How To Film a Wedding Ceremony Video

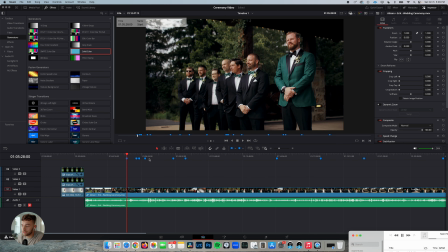(0:03)
All right, let's hop in. Let's not waste any time. Okay, so when you are setting up to shoot a wedding ceremony, I got this little
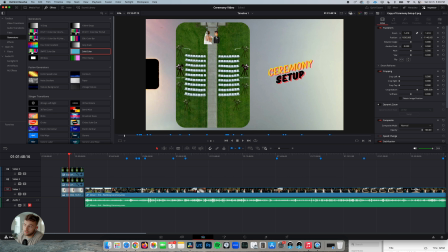(0:16)
diagram right here. Basically, for your side cams, so this is just assuming you have 2 cameras, not including your main camera you're using. Every ceremony setup is a little different, so you kind of just one of these areas.
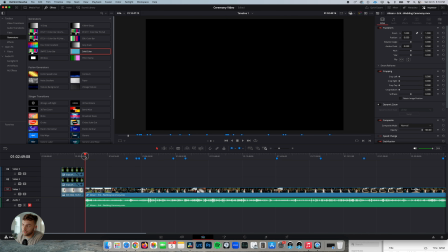(0:34)
Okay, you start the video when the groom comes down, right? Boom, boom, boom, cool beans.
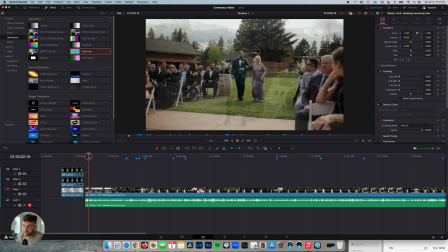(0:41)
And also, don't be afraid to fade, because there can be a lot of like awkward, maybe not awkward, but when you watch it back on video, it's kind of awkward pauses, or it just takes a while for the next people to come.
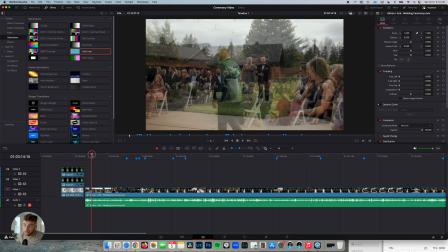(0:56)
So don't be afraid to fade. Once everyone's up there, then it's the good stuff.
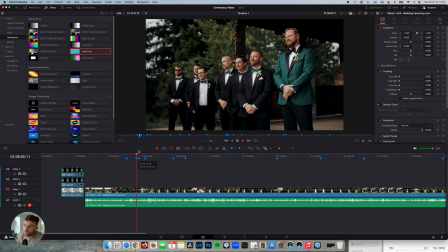(1:02)
So we want to get the groom's reaction to the bride, right?
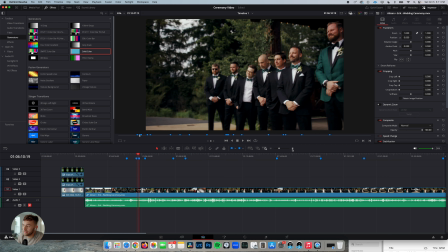(1:08)
We want to see him smile. That's nice. And then I'm going to jump back to this diagram.
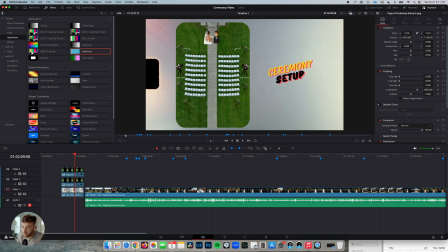(1:16)
As soon as the bride is like right in this area, that's when you need to flip around and get her reaction coming down.
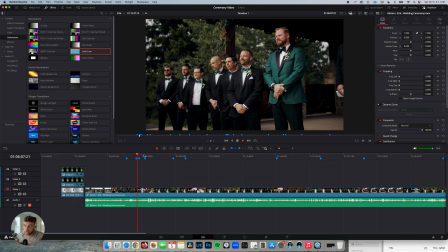(1:26)
So his reaction, as I'm shooting this, I'm kind of looking over my shoulder to see if she's coming.
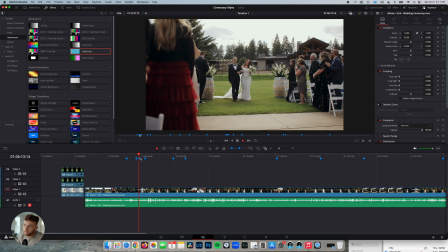(1:33)
Boom. As soon as I see that she's right there, you get her reaction, and then
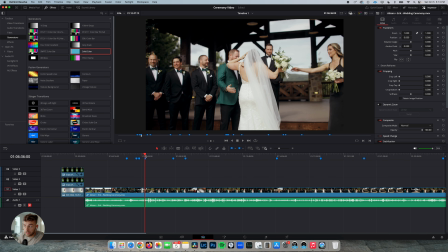(1:41)
don't be afraid to fade. Like I was saying earlier, don't be afraid to fade.
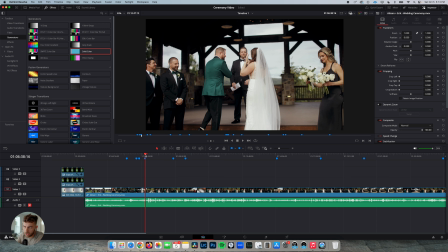(1:46)
Once they get up there, there was a pause, there was a moment. So I faded.
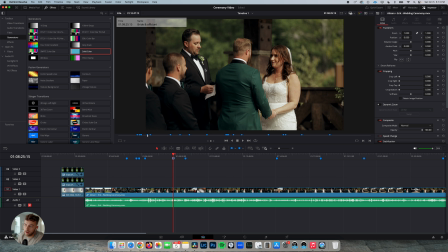(1:52)
So when it comes to the side cameras, I always want to be able to see the officiant's face. So this camera is meant for the bride, but I want to see his face, because when it comes to a ceremony edit,
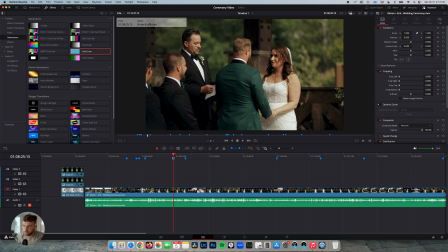(2:09)
if the officiant's face is blocked, it's just kind of weird, because he or she is the one that's doing most of the talking. So yeah, it's just kind of weird. Sometimes it's just not possible to get their face because of the way the ceremony is set up and where you're able to place a tripod.
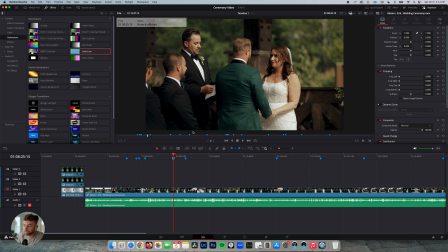(2:28)
But that is my goal, is to be able to see the officiant's face.
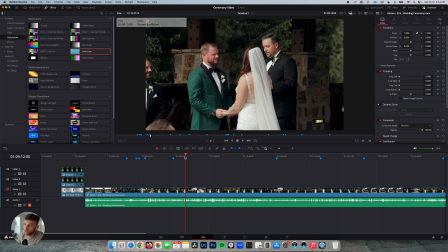(2:33)
Example of the other side, seeing the groom's face, seeing the officiant's face.
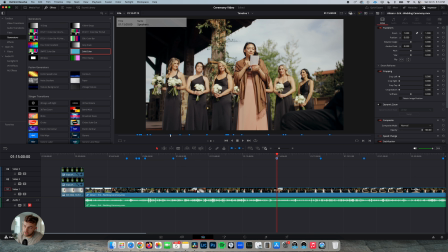(2:37)
Sometimes during weddings, they'll have someone come up and read something. So typically I like to ask, whether it be the planner, the bride and groom, just anyone that would know, like, hey, is anyone going to make a speech during the ceremony or anything like that?
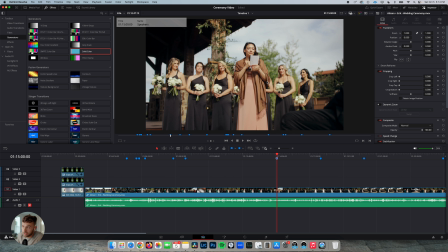(2:58)
That's good to know, because you obviously want to capture that. If you don't have a second shooter, which in this case I did not, I was shooting this by myself, I want to be prepared.
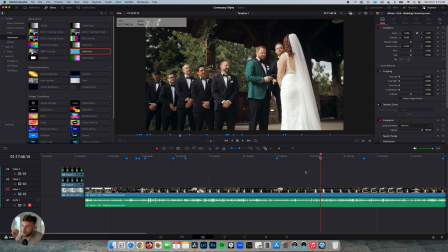(3:10)
This is something I started doing this year, is I always, with my main camera,
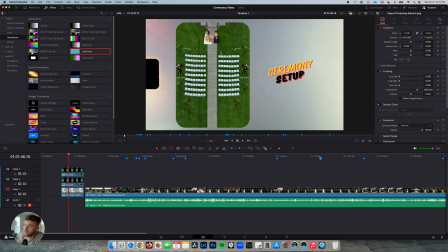(3:16)
I always go back to this. I always go like in this area and basically sit down. Like I just go sit down, like crisscross applesauce, whatever, and just get the person who is saying their vows.
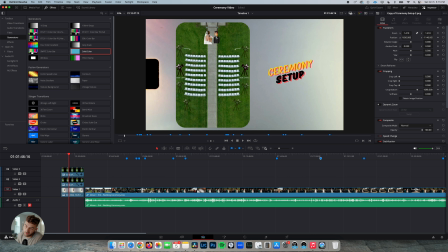(3:35)
Sometimes it's a cool angle, sometimes it's not. Depends on the space you have. But most importantly, if for some reason your side camera fails, stops recording, anything like that, and this couple paid for,
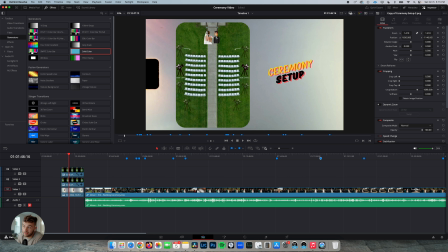(3:49)
the ceremony video, and you literally don't have anything of basically the most sentimental part of the ceremony, you're gonna be stressed.
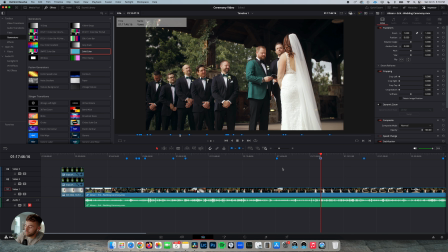(4:01)
And I do that even if they didn't pay for the ceremony video, because some couples want to add that later.
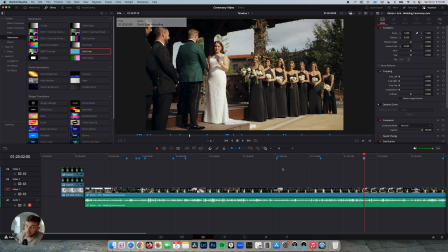(4:08)
And then I just switch to the other side for the bride's vows.